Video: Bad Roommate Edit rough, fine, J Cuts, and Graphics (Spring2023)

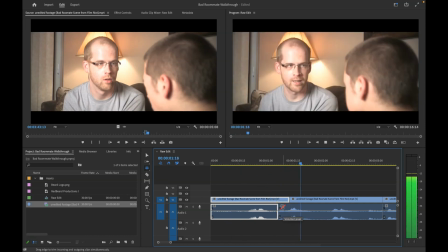[29:00]
okay, let's listen.
Well then. Yeah. Well then.
Okay, that's a little bit better.
Well then. Yeah. Well then.
The audio actually came in just a smidge before, but it just seems like it ties it together.
Well then. Yeah. Well then.
Because it's like he is pretty annoyed.
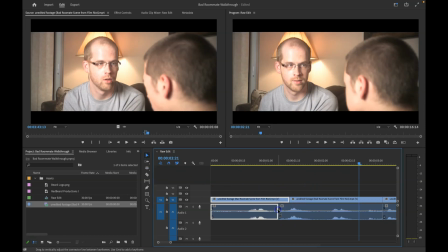[29:19]
Okay, now if the audio doesn't mix very well, here we can also add a transition in between just by clicking once we're at the edge, and we can add a default transition. This could be cross power.
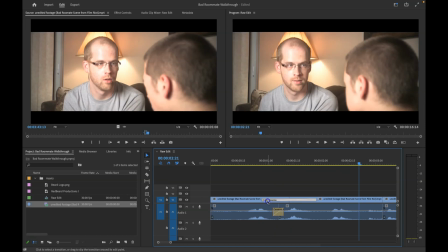[29:33]
We don't need much. We need just a smidge. We don't need any transition right there. We're just changing the power.
Yeah. Well then.
That's pretty good.
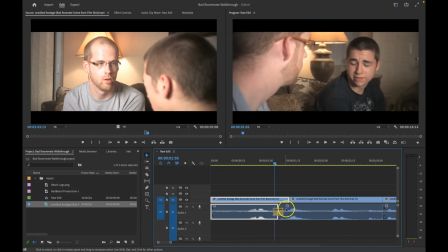[29:48]
So that would be, and this kind of forms a J. Okay,
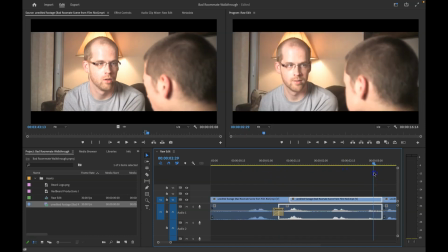[29:52]
you would use J and L transitions to help give spatial reference.
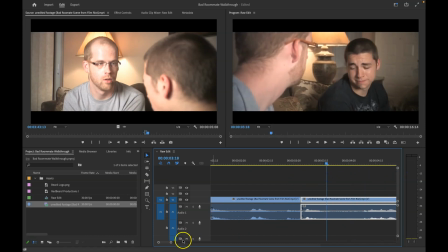[29:58]
There's lots of things that we could do in this. Okay, that is part of a fine edit. Okay, you don't mess with J and L cuts, inserts, any of that stuff until after you have a good rough edit and you clean it up so that it flows quick.
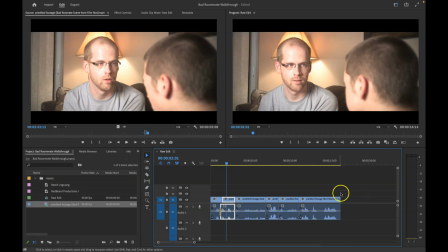[30:16]
Okay, you're adjusting the pacing so that this is not lingering.
Well then, listen.
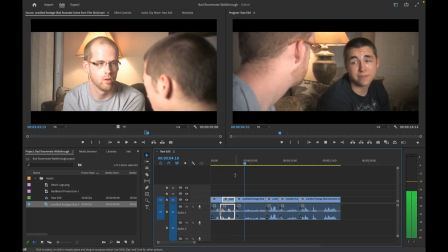[30:22] If you would just lock.
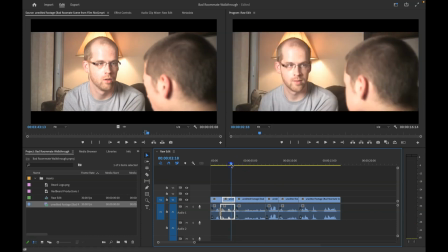[30:27] Listen.
See, Listen. that's almost cutting off right there.
But Listen.
this would probably be a good one to see his face, because he's annoyed.
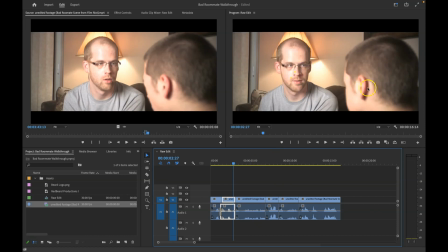[30:43]
See his face a little bit while he starts talking. Okay. If he was talking before we go to him, that would be J. If we hear him continue while we're looking at the next one, that would be an L cut.
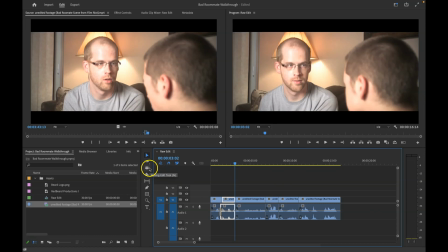[31:01]
Okay. In this case, I think that we are a little bit too tight. So we can stretch this out just a little bit.
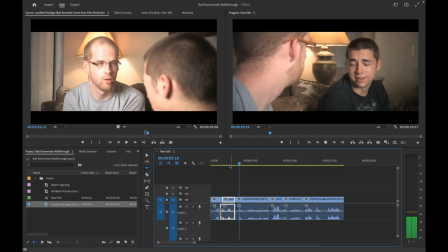[31:13] Listen. Well then. Listen.
Okay, you hear the director? The director is right there. Let's zoom in, because that is a break in artifact and we really don't want those.
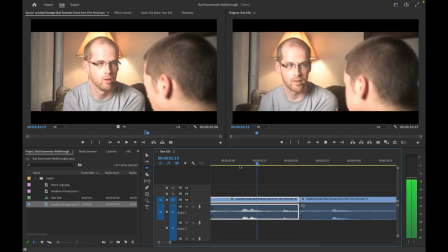[31:35]
That's the director.
Well then.
Okay, we're going to cut right there.
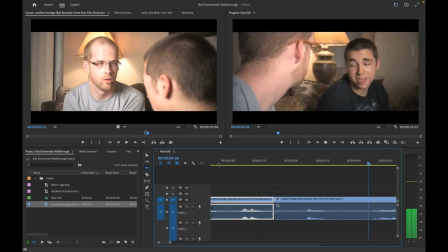[31:45] Well then. Listen. If you would just lock the door before you take a shower, there would be no issue. It was locked. Okay then. Use the lock that's harder to pick.
Okay, there's a couple other areas that we could add J and L transitions, but I think you guys got the idea.
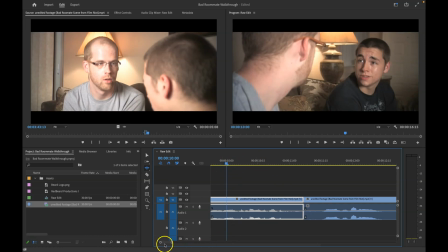[32:01]
That's what we're looking for. The next thing that we would probably do is we're going to want to add graphics. Adding graphics are really easy. We could just add on the text tool, and we could put stuff on there. Oh, I forgot inserts and cutaways. We could use the razor tool. We could cut up.
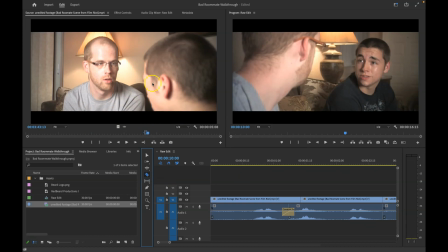[32:19]
We could find the matching clip of looking at Robbie or Peter's face to get their reaction, and then we can actually put that on top of the clip while they're talking so that we would see them. So see here, if I was to show that real quick.
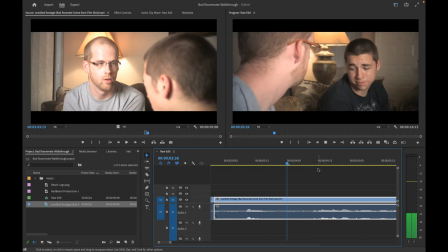[32:38] Well then. Listen. If you would just lock.
Okay, let's say right there. We want to see.
Are you kidding? Are you? Yeah. Well then.
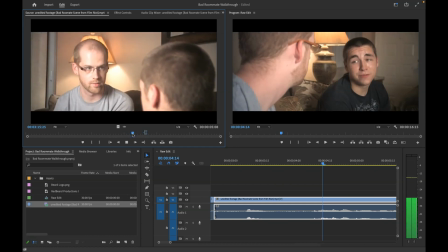[33:00]
All right. Let's find that clip.
Listen. If you would just lock the door.
You see his face? He looks PO'd.